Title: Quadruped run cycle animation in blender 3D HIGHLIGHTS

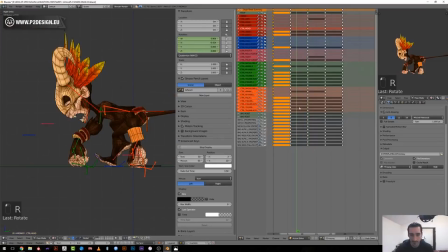Instead of having an every 6 frame regular run cycle,
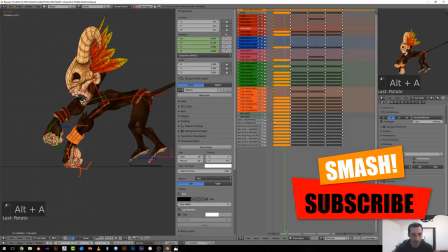I wanted to offset the movement so that our character stay
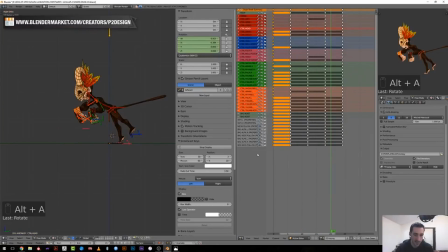a little longer in the air before he get a fast running movement. To do so, the first step was to set intermediate keyframe.
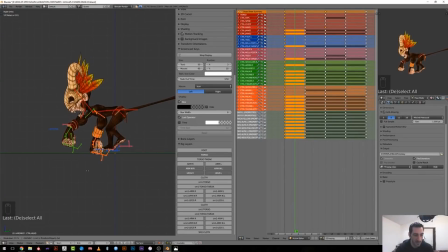So I select every bone and press Shift E so that I have an automated
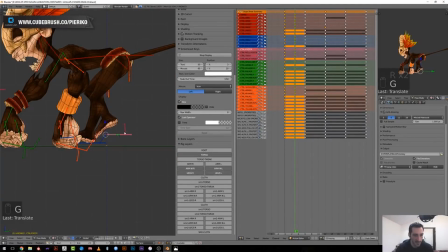interpolation that I can control by moving the mouth. And then I can refine those intermediate poses.
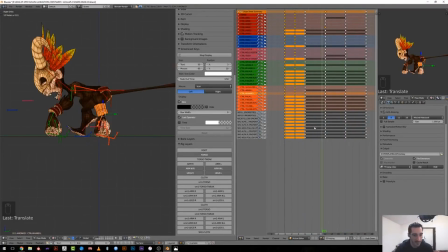So in this stage, I've kept a regular rhythm in the animation,
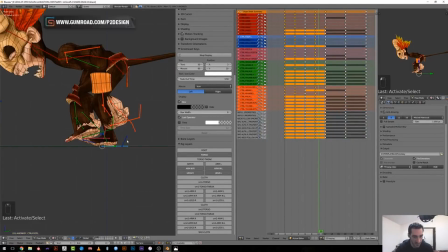meaning that every intermediate poses will be set 3
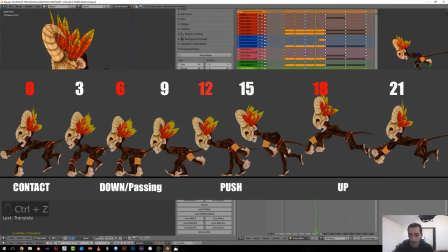keyframes after the main pose or extreme pose.
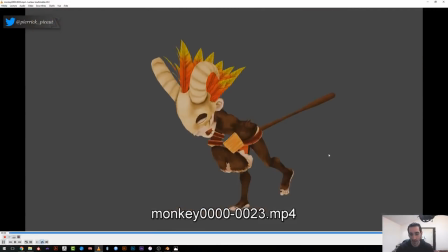Here you can see a play blast of the blocked run cycle with an even timing.
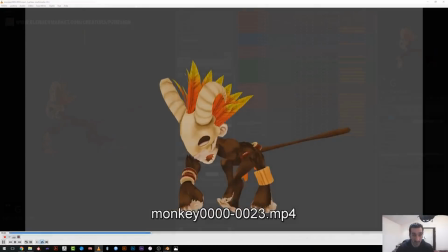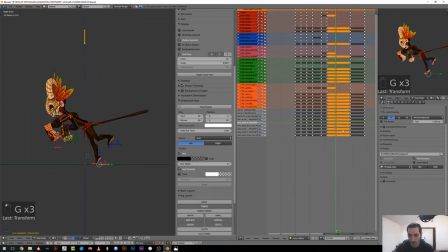To break the regularity in the timing and get something a bit more stylized, what I have done is that I have reduced the amount of frame for all the contact pose, all the poses where my character should touch the ground.
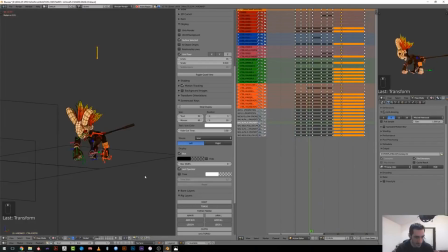And then when he was in the air, I just increased the spacing between the keys.
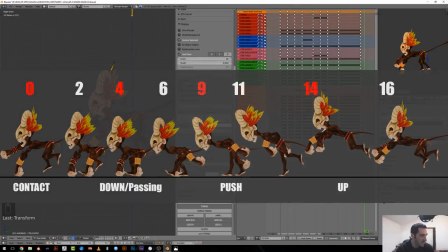To make it smoother and more interesting, I've also accelerated a bit the tempo by reducing the wall animation from 24 to 22 frames.
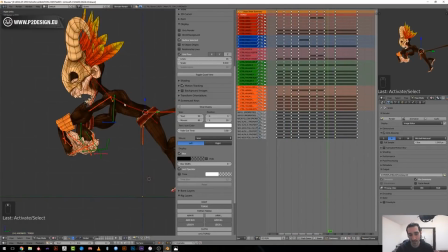We have made the wall blocking stage using constant interpolation.
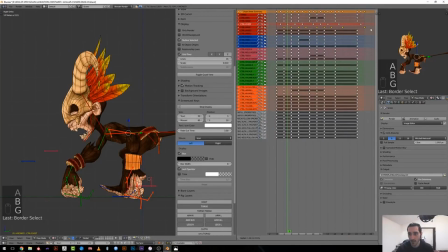As I'm happy with the blocking here, I can switch to Bezier
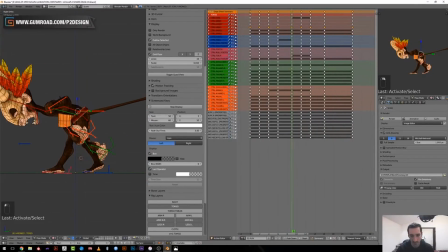interpolation using auto smoothed curve, and I can start working on my curve editor.
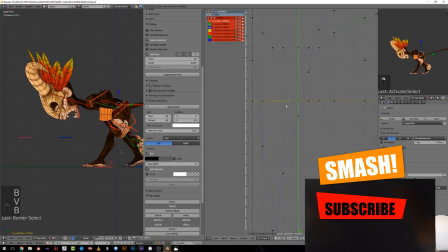So the idea here is first to set the up and down rhythm.
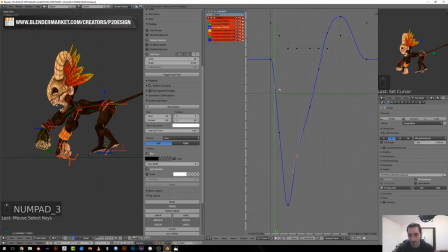So I will work with the main torso bone first and try to set good acceleration when it goes up, this floating effect when it's in the air, and try to input weight when it touches the ground by getting this absorption effect.
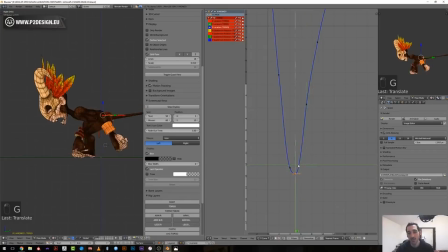When you are working on an animation, what you should try to figure out is which part of the body or which part of your character is driving the animation.
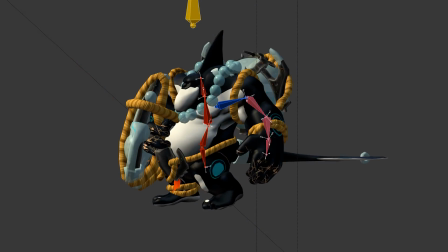When your character is throwing a punch, for example, the movement will start from the hips and then will go through the spine.
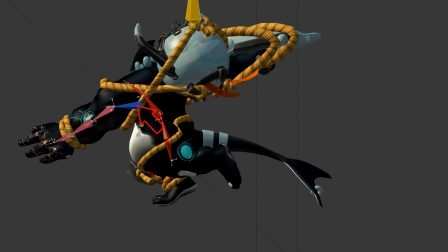You will then rotate your chest, rotate your shoulder, arm, forearm, and finally the hands.
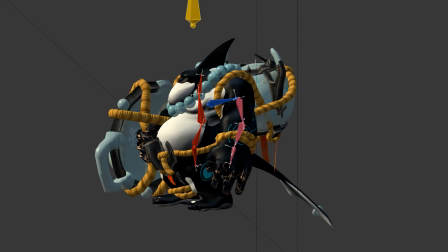So when you are splining your animation, you should do this in this order.
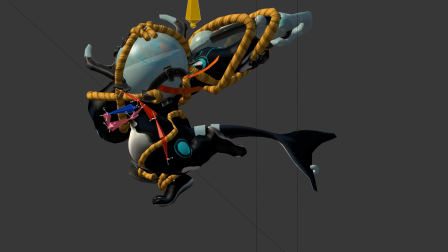But when it comes to run cycles, it's easier to think about the foot or the hands here first,
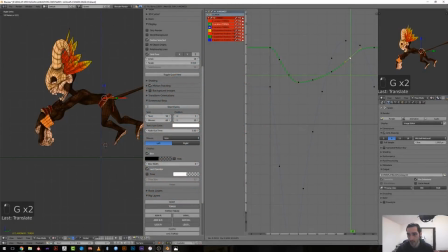because those are the things that will drive the rest of the body. Even if you think that physically your arm will be pulled by your shoulder, just think in reverse.
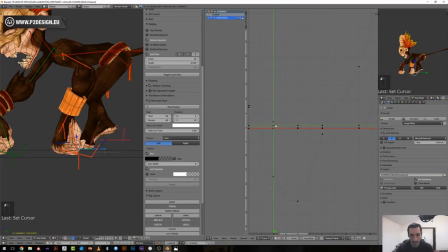As we are animating with IK, that should be quite obvious, let's say. It will be easier for you to get a correct animation of the foot with nice arcs and nice cycles,
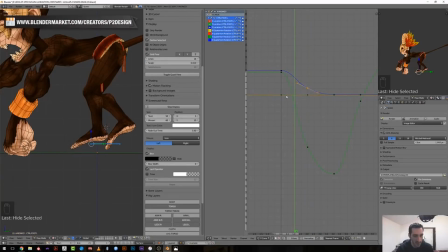and then interpolate this movement to the hips, meaning that when the foot gets in contact with the ground, the hips should rotate toward this foot, because your hip will lift due to the pushing to the ground.
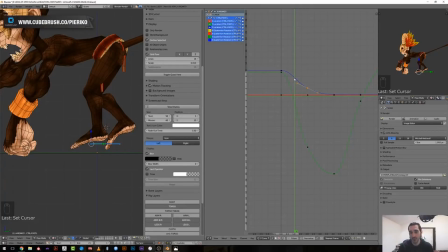And so you can achieve exactly the same stuff for the shoulders and the spine.
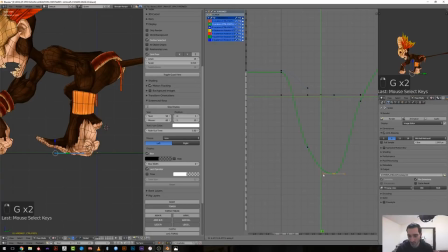Then when the hand touches the ground, it should push on the shoulder and lift it, and then the spine will follow.